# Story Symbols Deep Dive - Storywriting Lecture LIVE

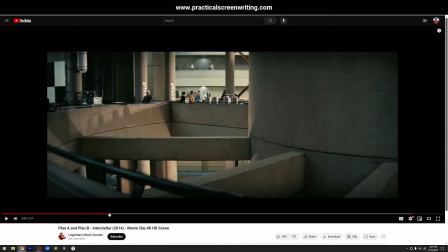Some kind of vehicle.
See that? See how that is so clear? You don't even think about it. It's just in your brain. It's just incepted with it.
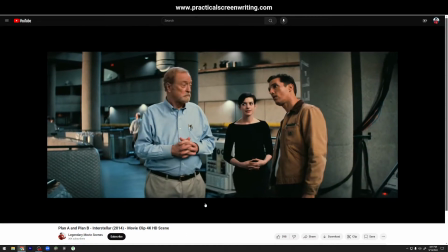You don't even try to look at the door. The door is just there. But if you're the writer, this is stuff you have to think about. This is stuff you must understand.
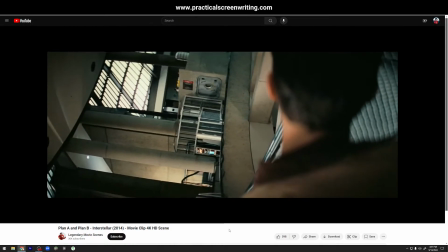Well, this entire facility is a centrifuge. Some kind of vehicle.
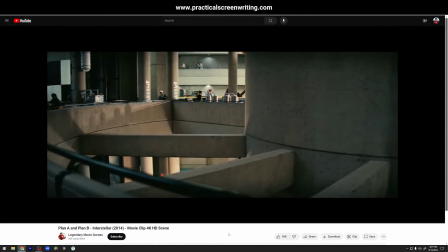A space station? Both. Plan A. How do you get it off the ground?
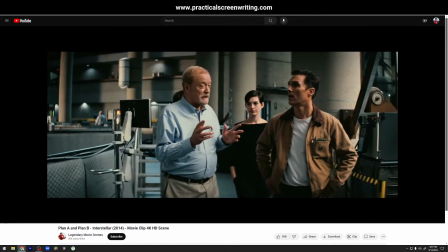The first gravitational anomalies changed everything. Suddenly we knew that harnessing gravity was real.
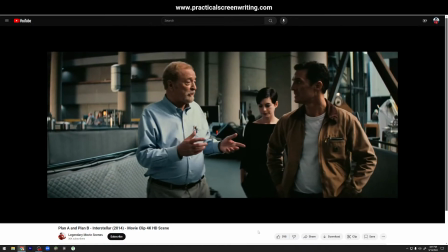So I started working on the theory, and we started building this station.
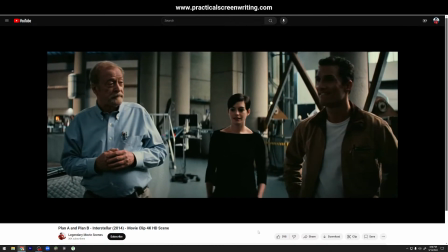But you haven't solved it yet. That's why there's Plan B. The problem is gravity.
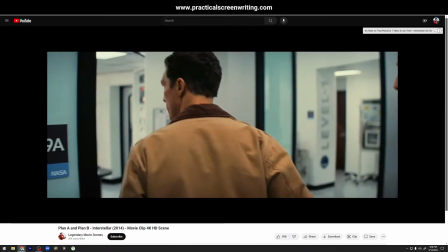How to get a viable amount of human life off the planet. This is one way.
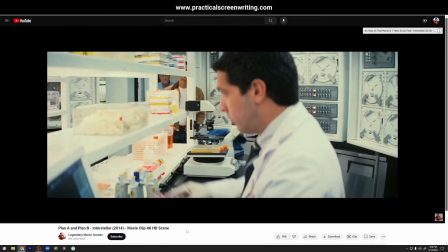Plan B, population bomb. Over 5,000 fertilized eggs.
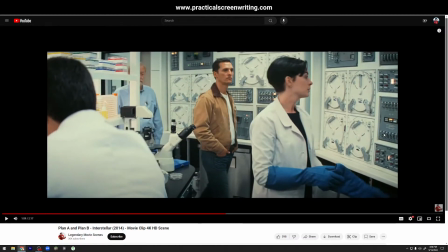So again, they are using the location they are standing in as their expositional tool. 5,000 fertilized eggs in this room. So then as the writer, you have to think about this room, right? What's it going to be like? How are we expressing this information to the audience?
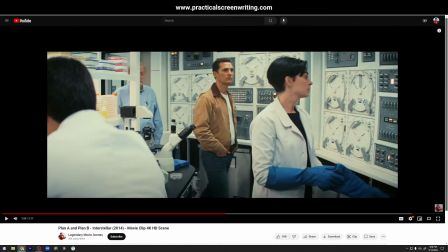And then she's going to grab one, which then becomes the key scene object in the moment.
Weighing in at just under 900 kilos.
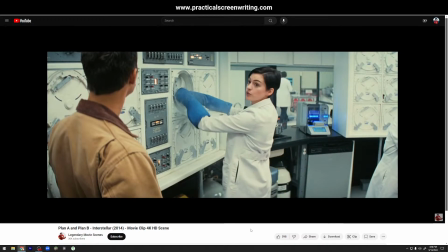Well, how would you raise them? With equipment on board, we incubate the first 10. After that, with surrogacy, the growth becomes exponential.
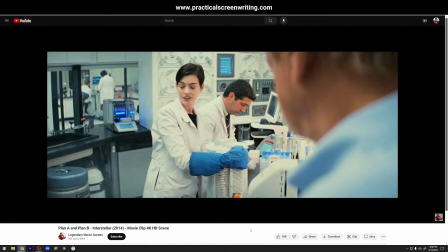Within 30 years, we could have a colony of hundreds. The real difficulty with colonization is genetic diversity.
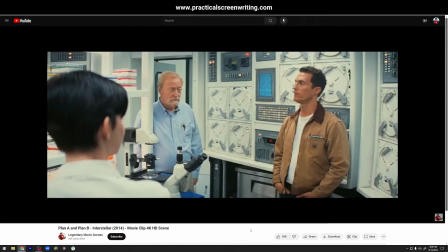This takes care of that. Yeah, what about the people here? You give up on them?
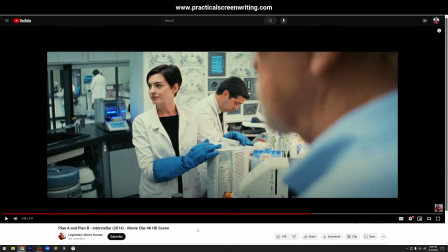My kids?
So it's interesting that we don't even have to look at these vials. We don't get any closer than this. She just pulls it out of the wall, taps it with her fingers a little bit, but we understand what's going on, right?
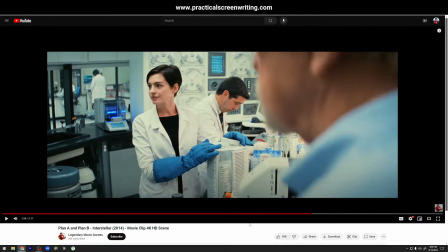This is visual plot information, visual story using a object as a story symbol, right? This object now symbolizes Plan B. This object symbolizes
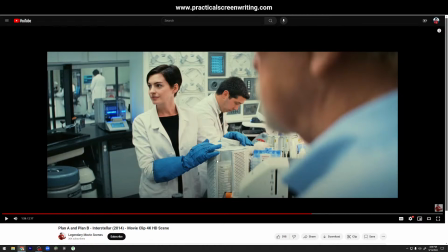creating a new colony on another planet through fertilized eggs, right? That's what is getting symbolized in this moment here. And so having that visual, thinking about your story in the sense of what are the important,
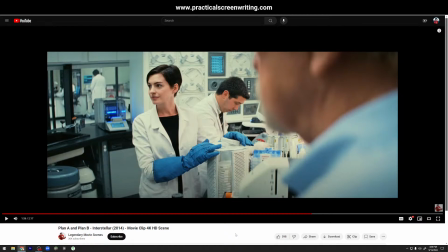unique story objects in my scenes, right? This is a unique story object. This object represents the embryos of human beings that they would use to create a new colony on another planet in the world of Interstellar, right?
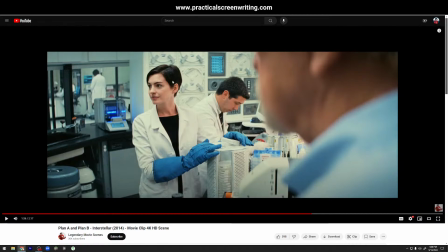So this whole thing, what they probably did was just grab some sort of, scientific dealio and just used it instead, right? But now it is becoming a story symbol. It is specific to this sci-fi world now.
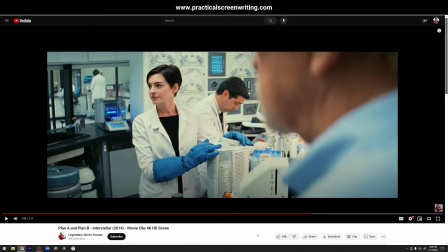So you can think about your story in the same way. What are the important story objects? What objects in your story world are unique to that story world?
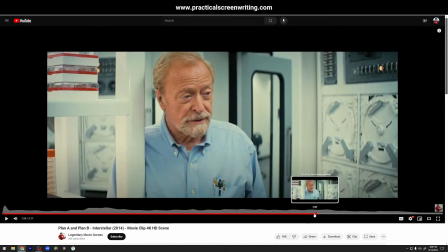That's also, this is not really about story symbols, but this is a small note.
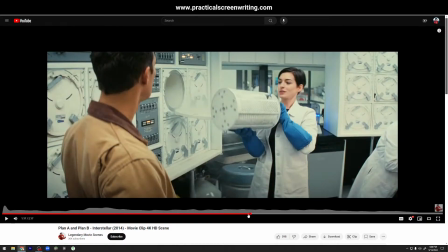If you are paying attention, you might think, oh yeah, there's three characters in this scene, right?
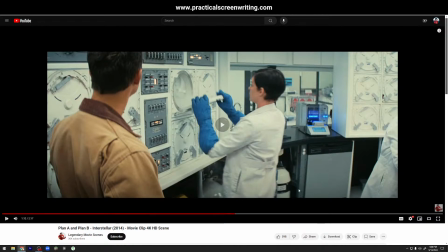These three.
Well, how would you raise them?
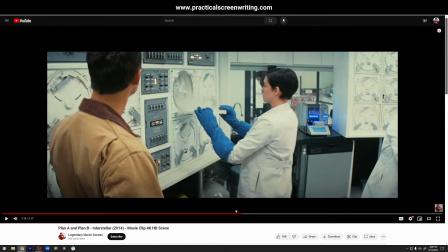What you don't think about is the other three characters in this scene that make the world feel alive,
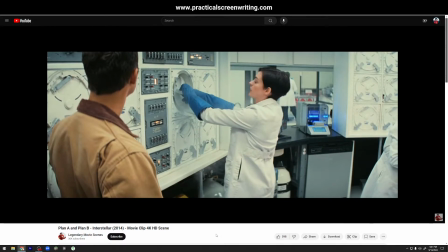but you don't really think about.
Board, we incubate the first 10.
After that, so right, we've got this guy standing right here.
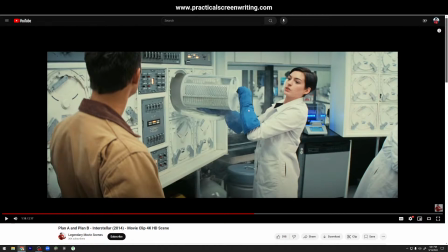We've got these two people in the back room through this glass. see the growth becomes exponential.
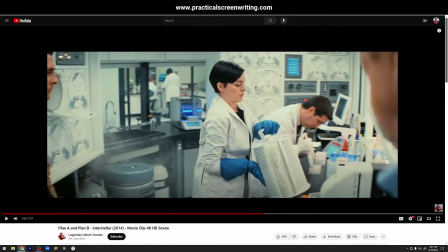And so this guy here, this guy here, this guy here, they now create this feeling of a larger world. If these three people were not here just doing something, the whole scene would feel more flat.